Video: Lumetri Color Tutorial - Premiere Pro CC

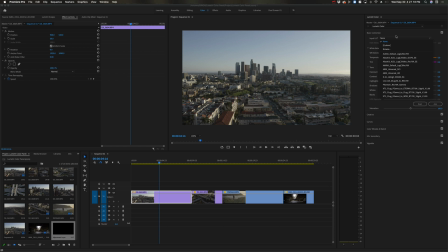So if you're shooting in log, say DJI D-Log M, which is what this footage was shot on, you can use a technical LUT to convert that D-Log footage to Rec. 709. I'm not gonna go completely in depth about how to color grade log footage because I've actually made another video about that. So I'm gonna link that above if you wanna give that a watch. One thing to note is that technically,
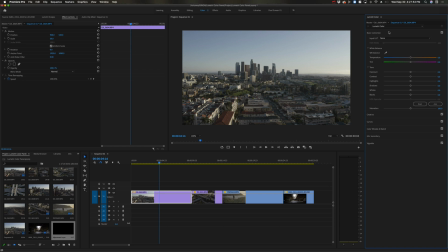in the color grading pipeline, I would actually have my log to Rec. 709 conversion LUT at the end of the pipeline, and I would do all of my basic corrections and primaries before the log conversion LUT. So then you've got your automatic white balance selector, which you can pick and choose something in your shot.
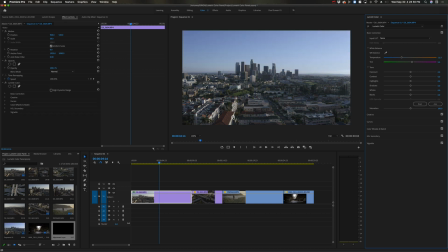If it's white, like say this wall, I can select it and it'll automatically adjust the white balance to make that white. which in this case, there's nothing really pure white, so I wouldn't actually do that. If you film a white card while you're shooting, you can use that and it works pretty well.
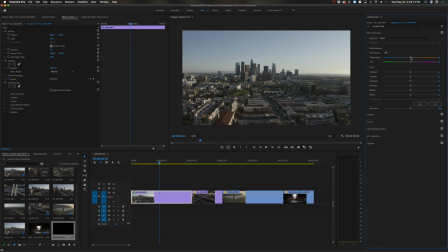Then underneath you have your manual adjustments for temperature, so warmer and cooler. If you double click on any of them, you can reset it to zero. Tint from magenta to green. I kind of play with these. I don't usually push them too far because it can start feeling a little unnatural. The more you push it, the less natural it's gonna feel. Before you start adjusting the color, you definitely want to pull up your Lumetri scopes.
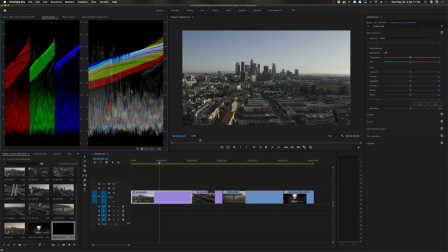You can kind of tell what's going on in the image just by looking at the viewer, but these Lumetri scopes will actually show you exactly what's happening. They're so useful and I can't color grade without them. Learn how to use scopes and your grades will become even better. So now that we have our scopes pulled up, I can kind of show you what all of these tone tools do.
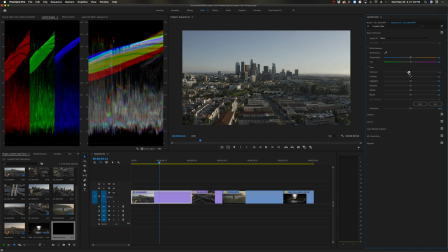Exposure is basically going to push the image kind of on a slightly linear scale up and down. By the way, all of these tools I use very carefully. Contrast adds a kind of linear contrast to your footage.
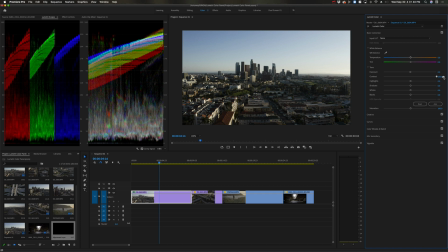You want to be careful with this because if you push it too far, you could start clipping your highlights and shadows a little too much.
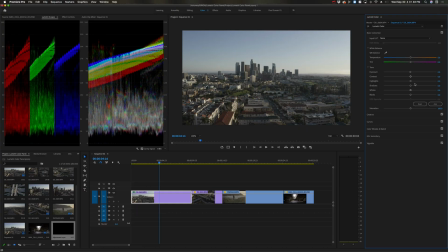So if you wanted to add contrast to your footage, I would actually recommend using the highlights and shadows and whites and blacks sliders.
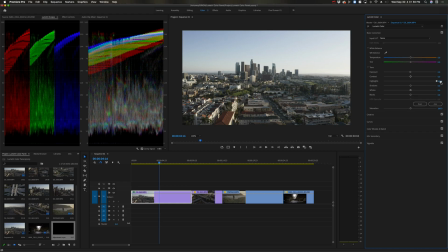These have a lot nicer roll off in the highlights and shadows. And so as you can see, when I push it up,
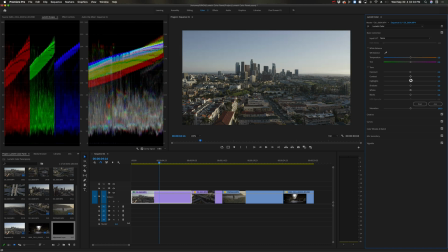it's kind of compressing those highlights instead of when I push the contrast, it's just kind of pushing it really way too far.
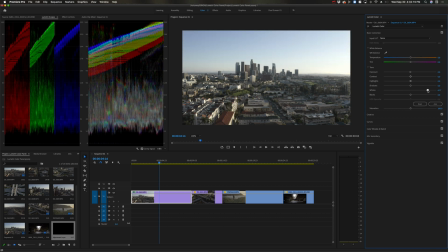And then the whites and blacks just show the white point and the black point. The goal is to keep it within this range.
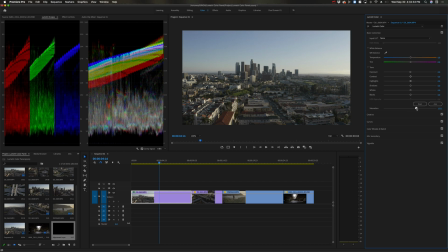That's where your best color is going to be. And then finally, you have your saturation control to increase or decrease saturation over the entire image. Next, you have your creative tab. This is where if you are using some sort of look, some sort of creative LUT to kind of add a creative style to your footage, you can apply it here. I actually have developed multiple LUT packs that I sell on my website called LUTCO.
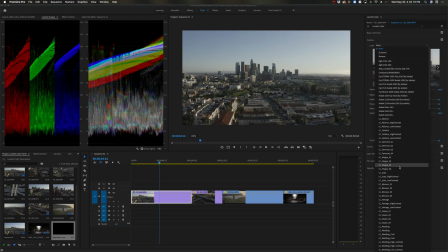These LUTs are really useful for just getting a one-step style to your footage, and you can kind of play around with them and see which one works best on whichever shot you're using. So on this shot, let's try, I'm just gonna do Fairmont 1.
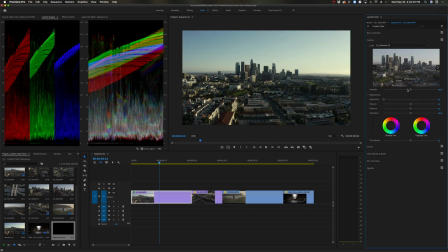You can also adjust the intensity of your creative LUT.
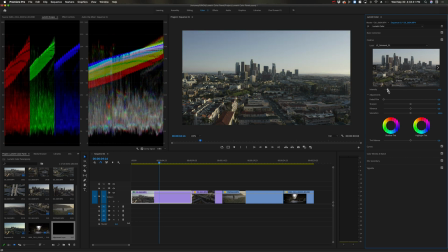So usually I'll apply it and then I'll kind of back it off and then kind of bring it forward until it gets to a good point where it's looking natural, but not too contrasty. The adjustments, the only one I really use is sharpen. Faded film is a little bit gimmicky.
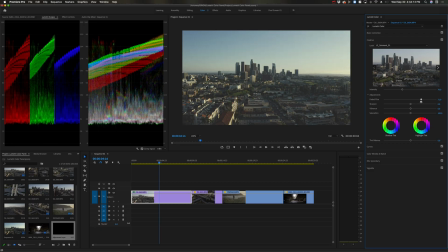It basically just like brings up the black point and brings down the white point to give you that creamy look that was really popular in like the early 2000s. So basically don't touch that one. Sharpen tool is pretty good. Just be careful with it. I don't like to go past like 30. Vibrance is kind of like saturation.